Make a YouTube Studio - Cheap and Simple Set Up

I don't think enough people talk about this, and that's what I'm gonna do today. I'm gonna talk about how I have this set up, why I have this set up like this, and yeah, let's go ahead and get started.
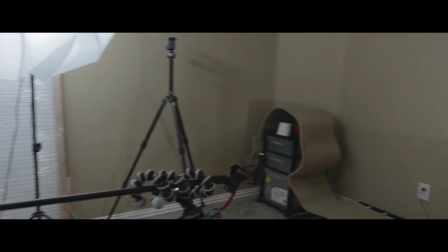Now I think it's super important that YouTubers have a dedicated space to shoot, and whether that be in your bedroom or a studio like this, it's really important to have a place that you have the same, that people know and can expect, so it's familiar. I think that's definitely something that's really important for YouTubers to have. And a lot of people, when they're first starting out, don't know how to do that, and they don't know where to begin. And so that's kind of what I'm planning on helping you guys with today. Basically, first let me just talk about this space here. This is just a bedroom that we don't use in my house, and I have turned it into my studio.
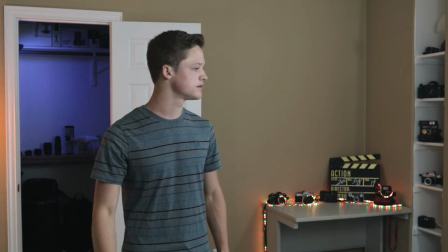(1:03)
Now, the reason why I have the camera here is because it, I don't know, I just kind of like this composition.
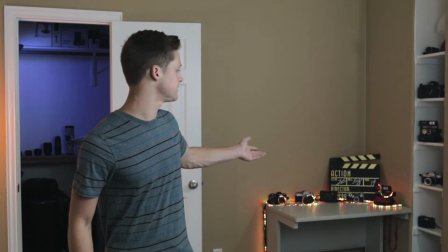(1:09)
I have this table over here with, you know, my cameras and lights, and then these built-in shelves can show, you know, my other old cameras.
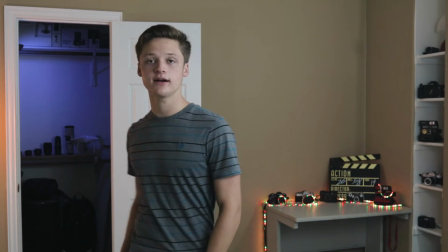(1:18)
And then I have my gear room back here, and I don't know I think it just makes it interesting to see the
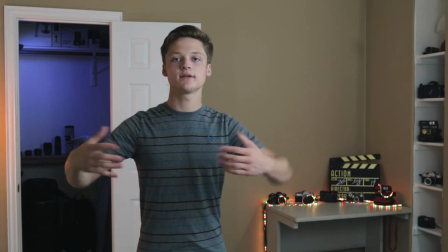(1:23)
lineup of lenses there and just It gives you something to look at more than just my face against a blank wall.
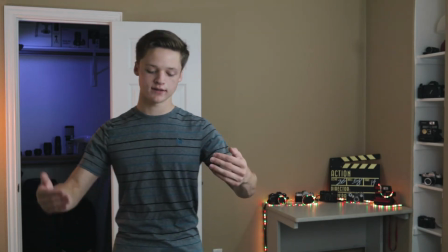(1:30)
That's something you really want to avoid two tips is Be decently far away from your background because if you're
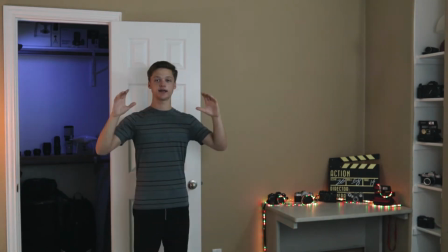(1:37)
if I had a shot like this and the camera's just right here You're just gonna see this and it's boring.
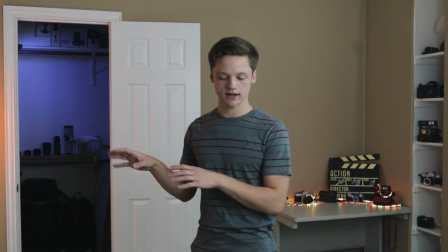(1:42)
So you want to create a a background that suits your personality and your style of content.
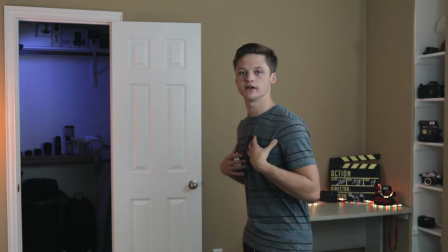(1:49)
Now I really like this composition because if I move over here there's this boring door and I think it's just perfect for
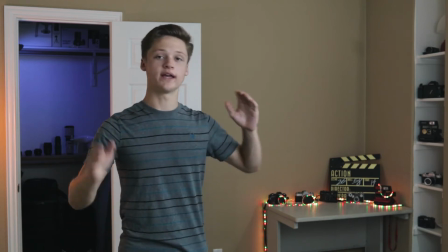(1:56)
me to stand right here and have the camera the way it is because it gets the inside of my gear room,
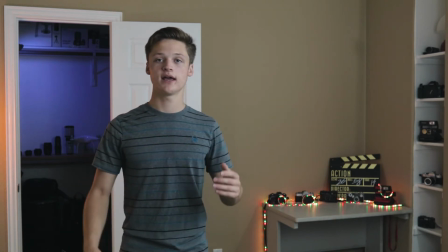(2:02)
it gets my collection of old cameras, there's this boring spot in the middle where I can stand perfectly in the door.
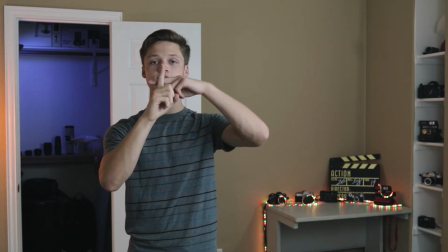(2:10)
It's also crosses on the thirds because, you know, rule of thirds is a thing.
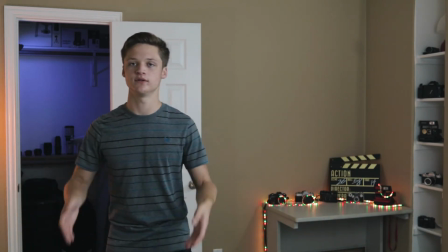(2:15)
And so, I don't know, that's kind of why I chose to stand here and put the camera there and set it up exactly how I did. Now really quick, I want to talk about how I light this shot. I'm definitely thinking I'm going to change it at some point.
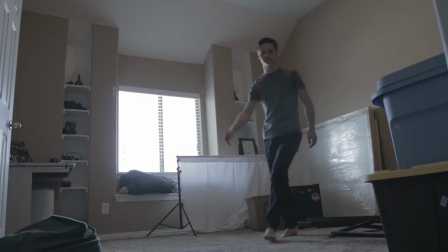(2:28)
It's going to change throughout your videos and you're going to figure out what you really like and what you don't like. But right now I want to talk about how I have this set up.
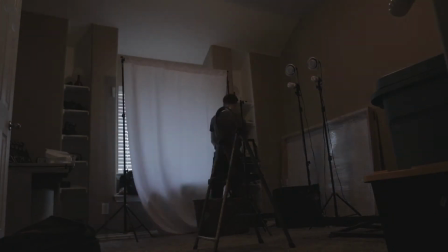(2:36)
So first of all I have my I believe it's called key light. I just have two limo studio light kit. Look it up it's it's really it's a great light kit it's super cheap and really gets the job done.
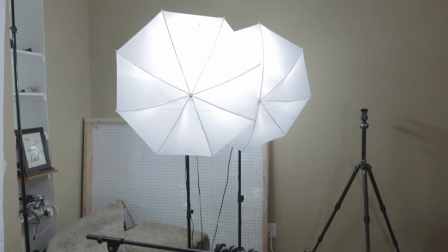(2:49)
So I have two of those lights right here and then I got some clamp lights from Home Depot and just threw some LED bulbs in there and stuck those on
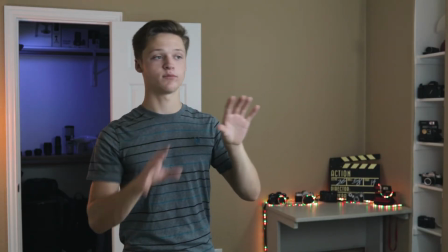(2:56)
top just to make it a little brighter so I have a nice bright light coming from right here and then over here as
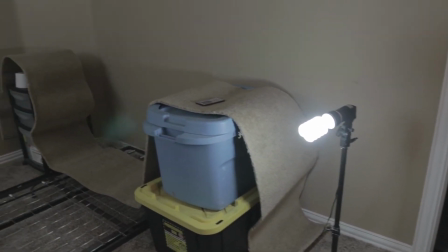(3:02)
kind of I believe it's called a rim light that's going towards my wall kind of bouncing off
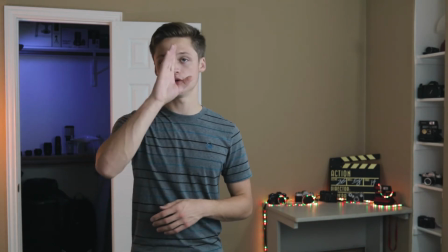(3:07)
at the wall coming at me I might turn that off because if you turn this off it
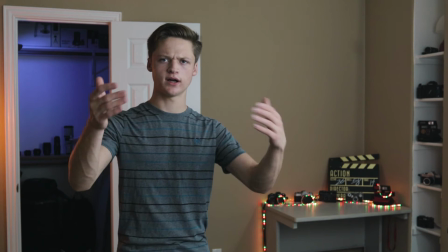(3:13)
gives you kind of more of a dramatic feel I'm gonna go and watch this and decide you know if I like this look better and it's it's very a stylistic
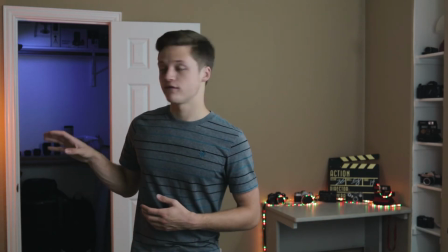(3:21)
thing that you can make with lighting so for now I'm gonna leave that on that rim light or hair light as some people
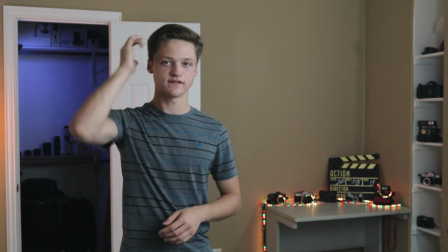(3:29)
like to call it it's just supposed to give you just kind of fill in this side of your face and kind of separate you from the background now this
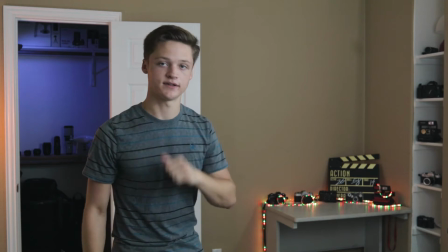(3:35)
light here I have to light up the background let me turn that off really quick I might consider leaving that one off too but
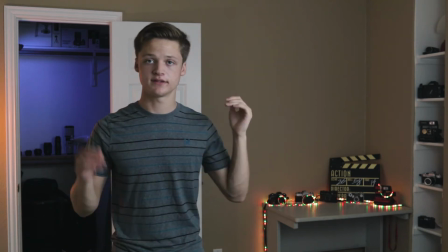(3:42)
that is just to light the background as you can see it's not lit and now the background is lit so it
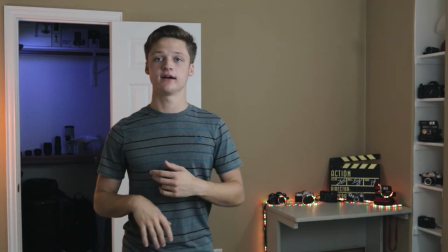(3:48)
gives you just it just lights the background and can I don't know just brightens up the entire image.
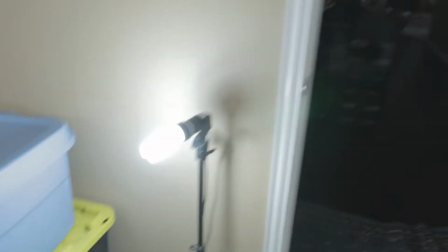(3:54)
So we got the key light, rim light, and a light to light the background.
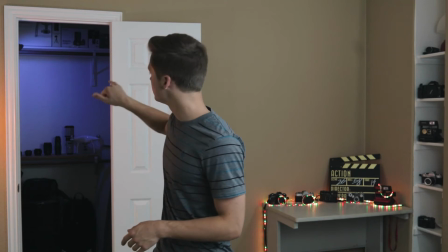(4:02)
Now for the fun part. I have these LEDs and these two lights over here to give you some color.
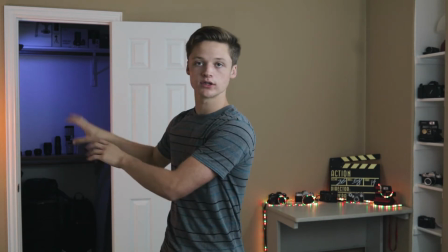(4:09)
What I like is that I have orange, blue, orange. And so what I like about this is blue and orange are kind of the colors for my channel.
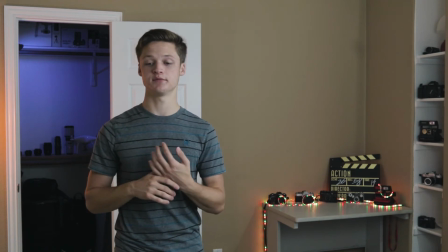(4:18)
If you look at my thumbnails, the text is teal and orange, and the reason why I chose these two colors is because they're very cinematic because they're opposites on the color spectrum,
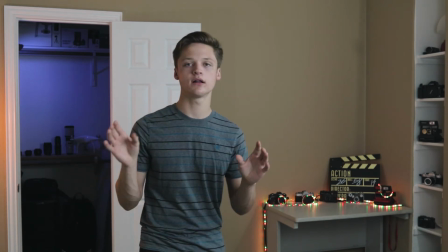(4:27)
the color wheel. So pick a color, pick two colors, and use them in your background.
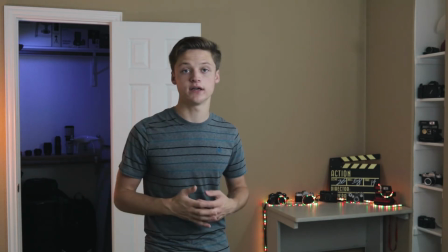(4:33)
It lets people know that it's your video and that it's you.
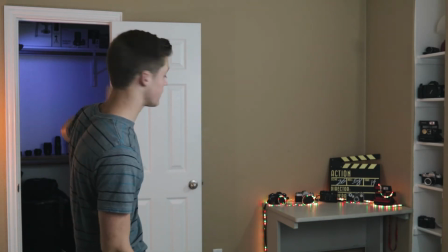(4:38)
So I just have these there and then in the background I have that blue light to just
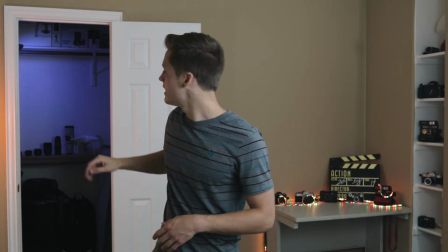(4:44)
kind of make you can see what's in the closet and then I have a orange light right outside here.
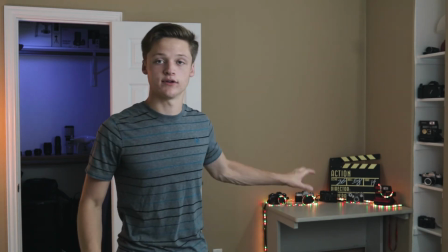(4:51)
Now the point of that is just to kind of give an orange, then blue,
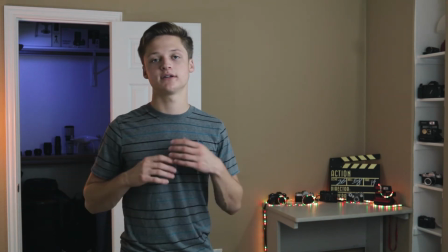(4:54)
and then orange across the background just to kind of give you something interesting to look at.
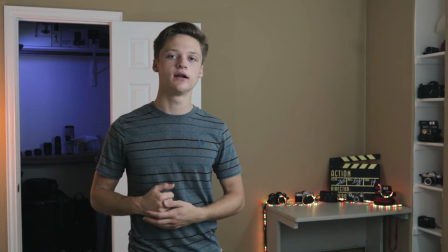(5:01)
If I were to turn them all off, sure, it's still a good well-lit shot, but this just makes things much more interesting.
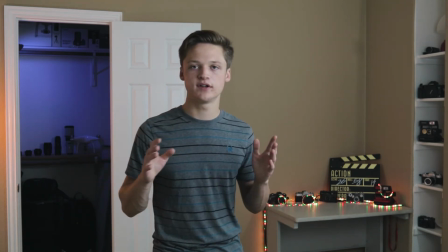(5:08)
Now for decorations,
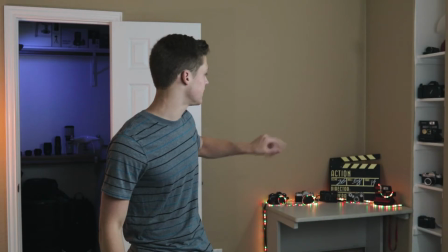(5:09)
I have all of these old cameras and I have this slate and more old cameras over there
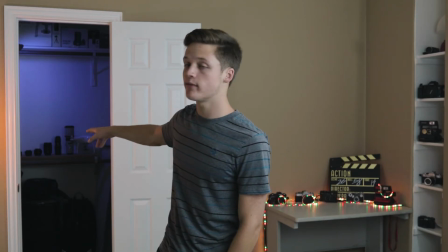(5:17)
in these built-in shelves and then back here I have a few of my lenses my GoPro my drone you can see the boxes to things I think you can see the boxes
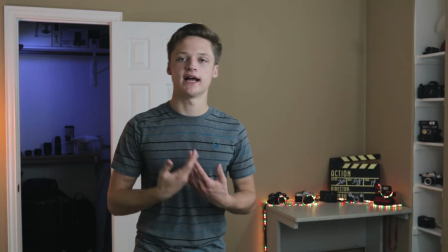(5:26)
up on the top shelf and it just kind of gives more personality to the shot you guys know my channel is all about film and
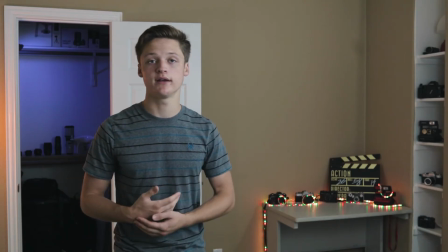(5:34)
photography and so a bunch of cameras lying around is really appropriate so for your channel figure out what's something that could be interesting for people to look at
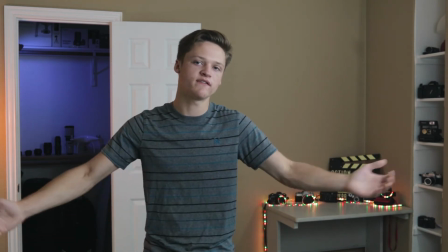(5:42)
in the background so it's not just you know my face is pretty boring people get bored of my face so I have these things for people to look at it kind
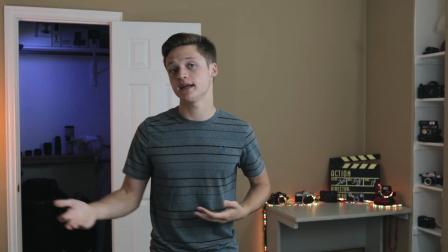(5:49)
of adds also some depth to your and some depth and some personality to your shot so think about what types of things
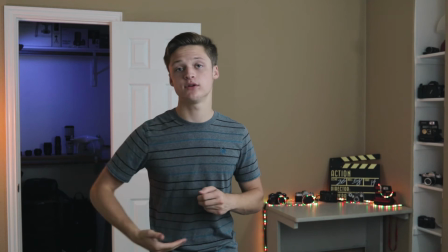(5:55)
that you could put in your background and what fits with your channel in your niche niche
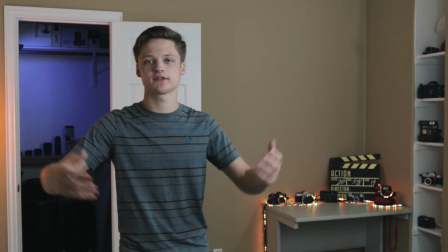(6:01)
I don't know but just think about those types of things so
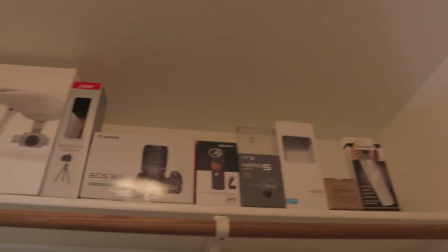(6:07)
I got this little setup here got the boxes up there I'm not even sure that's gonna be in the shot and then this light for
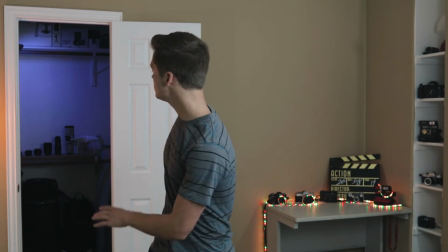(6:15)
some color Turn this one off So that gives you the look and the lighting of this entire shot
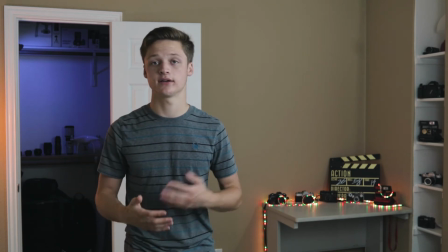(6:23)
And a lot of that is also done in post with color correction and color grading if I were to not color grade this shot This is how it looks.
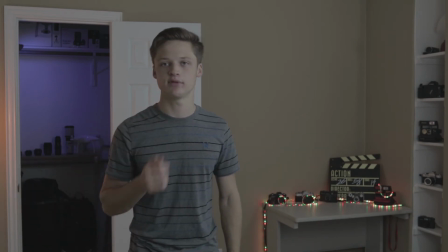(6:30)
It's less contrasty because I shoot on a flat picture profile and doesn't have as much depth
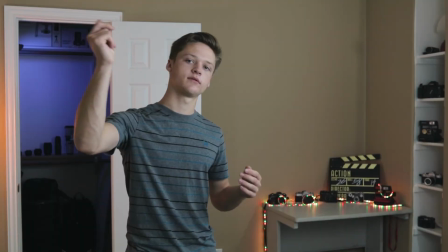(6:36)
but then I color grade again and and there you go.
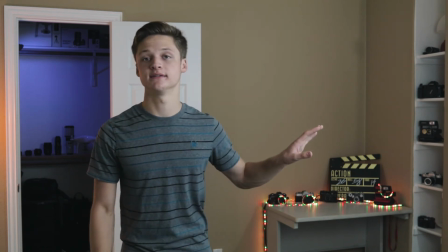(6:40)
And then also for my lighting what I like to do is I'll close my blinds and then I put up this white sheet so that I don't really want any light coming in through the window because that can fluctuate and change and I don't want anything to change in here.
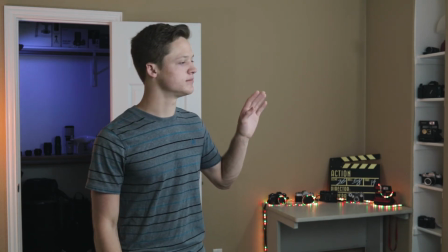(6:54)
So I just have the blinds closed.
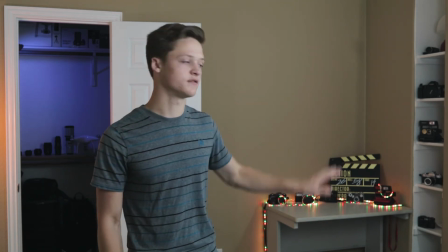(6:56)
I don't have any blackout curtains or anything and then I have the white piece of fabric there so that if any light does come through it is diffused and is some soft light.
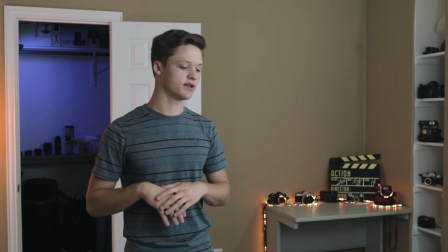(7:05)
Now this is the shot that you guys see, and it looks really pretty, but as you've seen in the time-laces and stuff,
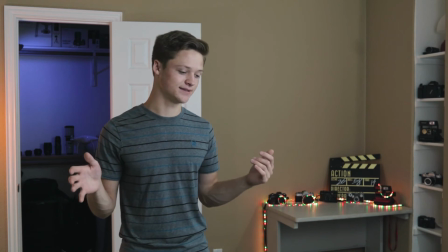(7:11)
this room is a mess, and it doesn't look pretty on the other side. I'm really curious as to know how many of you guys that have YouTube channels have a dedicated studio, or do you guys shoot in your bedroom, or do you shoot in your living room? I'd love to know where do you guys have your studios? So leave me a comment down below or if you even have a studio or do you just shoot wherever you can? Leave a comment down below and I Can't wait to hear from you guys now.